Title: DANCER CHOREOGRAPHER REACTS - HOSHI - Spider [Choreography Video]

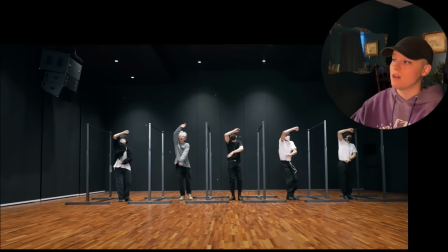1509s
You have 2 of them that are operating. This guy's going to have to book it around because you have somebody else on this side getting ready to set up right here. And that's going to help keep the line going. And that's what makes it feel like an ever-ending cycle. And I love that. And also the cameraman can't be too far back because these guys have to have enough room to run around.
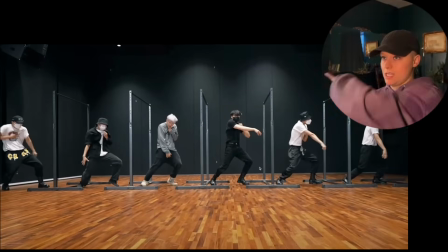1525s
So it was really nice to see this choreo with the framing and then bringing it around helps tie in the type of prop they have.
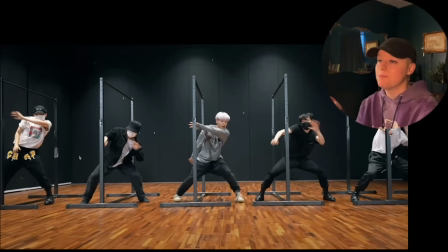1532s
Look, and they pull. So he had to be there before they started moving in order to make it nice and seamless.
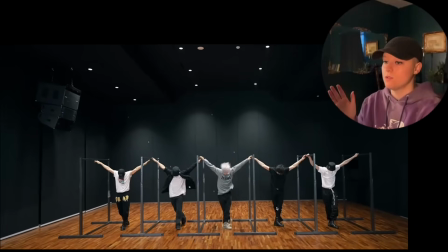1537s
And they pull through. Whoa. See, sometimes YouTube does that when I'm recording.
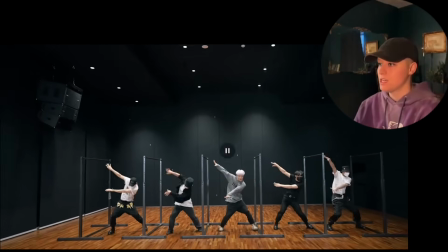1543s
Bless it. Hey, they turn. Boom, and the pull. I love that.
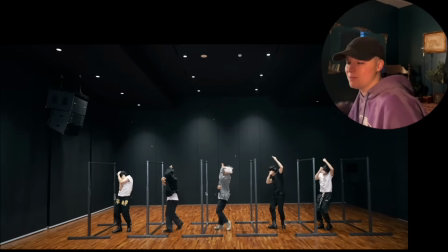1547s
Part of me wishes for this part they actually grabbed the pole and were able to pull through, but also I don't think that matters at this point.
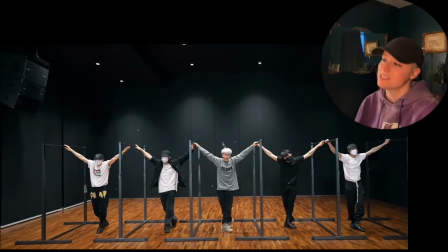1554s
I love this here too, there, because they grab it right there. So I think that's absolutely fine. Because I retract what I said earlier because grabbing it, pulling it through, well, honestly, I think it still would be fine. It would just be a different logistic you'd have to navigate through. But I love this here, like boom.
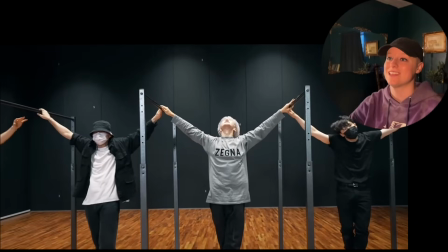1567s
So instead of having the arms out, they had them on the pole. So I think that was a really nice way to utilize that in a fun way.
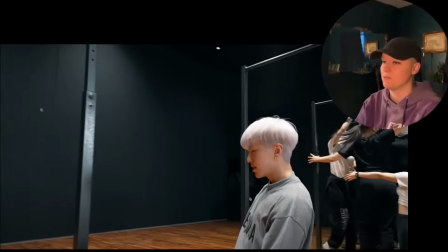1575s
And he's still there. He falls down and he's nice and finished. The girls are now into a web.
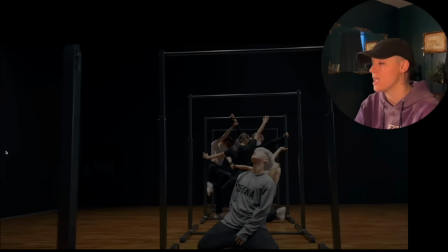1580s
And what makes it really cool is that you have him here, but then look, the shape of it is like your Charlotte's Web, if you ever read that book, how the web is made, and that really is what they're circular. So you have more of that kind of clockwork. It just feels like a web. That's a really ugly web on my end, but it looks really cool when they do it. So all in all, this is a freaking great track.
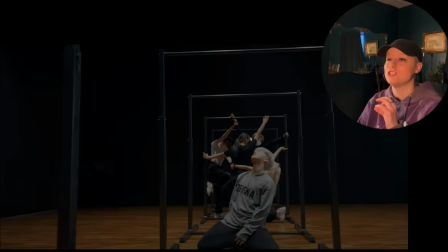1598s
I love the use of the prop. I think I'm mostly impressed by how they chose to set up this video more so than him using the prop, because it wasn't a shock to me how proficient he was at using it because of his discipline.
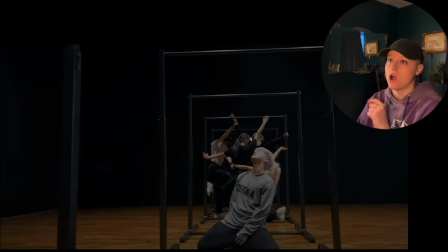1613s
I'm honestly more shocked at how the backup dancers are able to maintain the refinement of what was necessary for a track like this because of how 17 has equipped the standard of how they come across in all of their tracks, whether it's them as soloists, them as a performance unit, or them as a whole group.
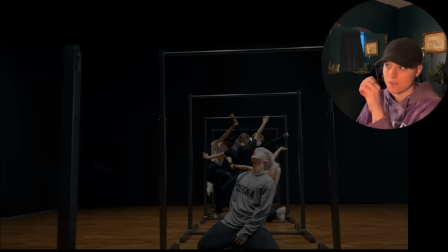1629s
So I'm very impressed with the whole package of it, and I think it was a really nice, I think the timing is very good. You know, in the hive space, this really hits a little bit more crisp because of the black background, so they're able to come across with these types of concepts, I think, more refined.
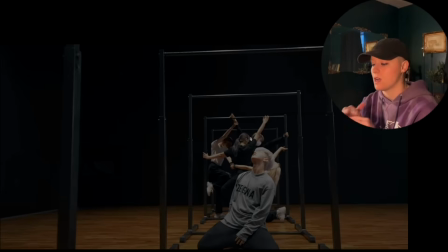1643s
But we did see them kind of go to different, like, concert, or that you saw it from a not from that brighter room situation, but I think the type of room does matter with the environment of the aesthetic that you're trying to come across as. But this was super, super cool. I really like this one. Thank you guys so much for watching. I hope I was helpful in some way. This has been such a blast walking through 17 and all of the affiliates associated, like Hoshi, and I know I'm gonna get to June eventually, which is cool. I've already seen The8, so it's just really fun to see them all in different elements that they choose to pursue, especially whenever they're either as a unit or as a soloist. It's just different, it's cool, and I'm excited to keep going and keep diving into them as a group and all the units that I've said before. If you want to see more K-pop choreography analysis, more 17 analysis, or dance content analysis in general, I'll react to a bunch of different ranges of content because I feel that there's so much dance and so much artistry out there that I love to grow through, and I love to help navigate through with others who may not be exposed to these types of things in this way. So I'm definitely excited about that. I have that all over YouTube and all over Patreon, but everything that I react to, especially stuff like this with K-pop groups, I have it released on Patreon first, and sometimes for a long time, and it doesn't make its way to YouTube until 17 releases more and more stuff. So, but I'm Jess, and I will catch you on the flip side. Bye!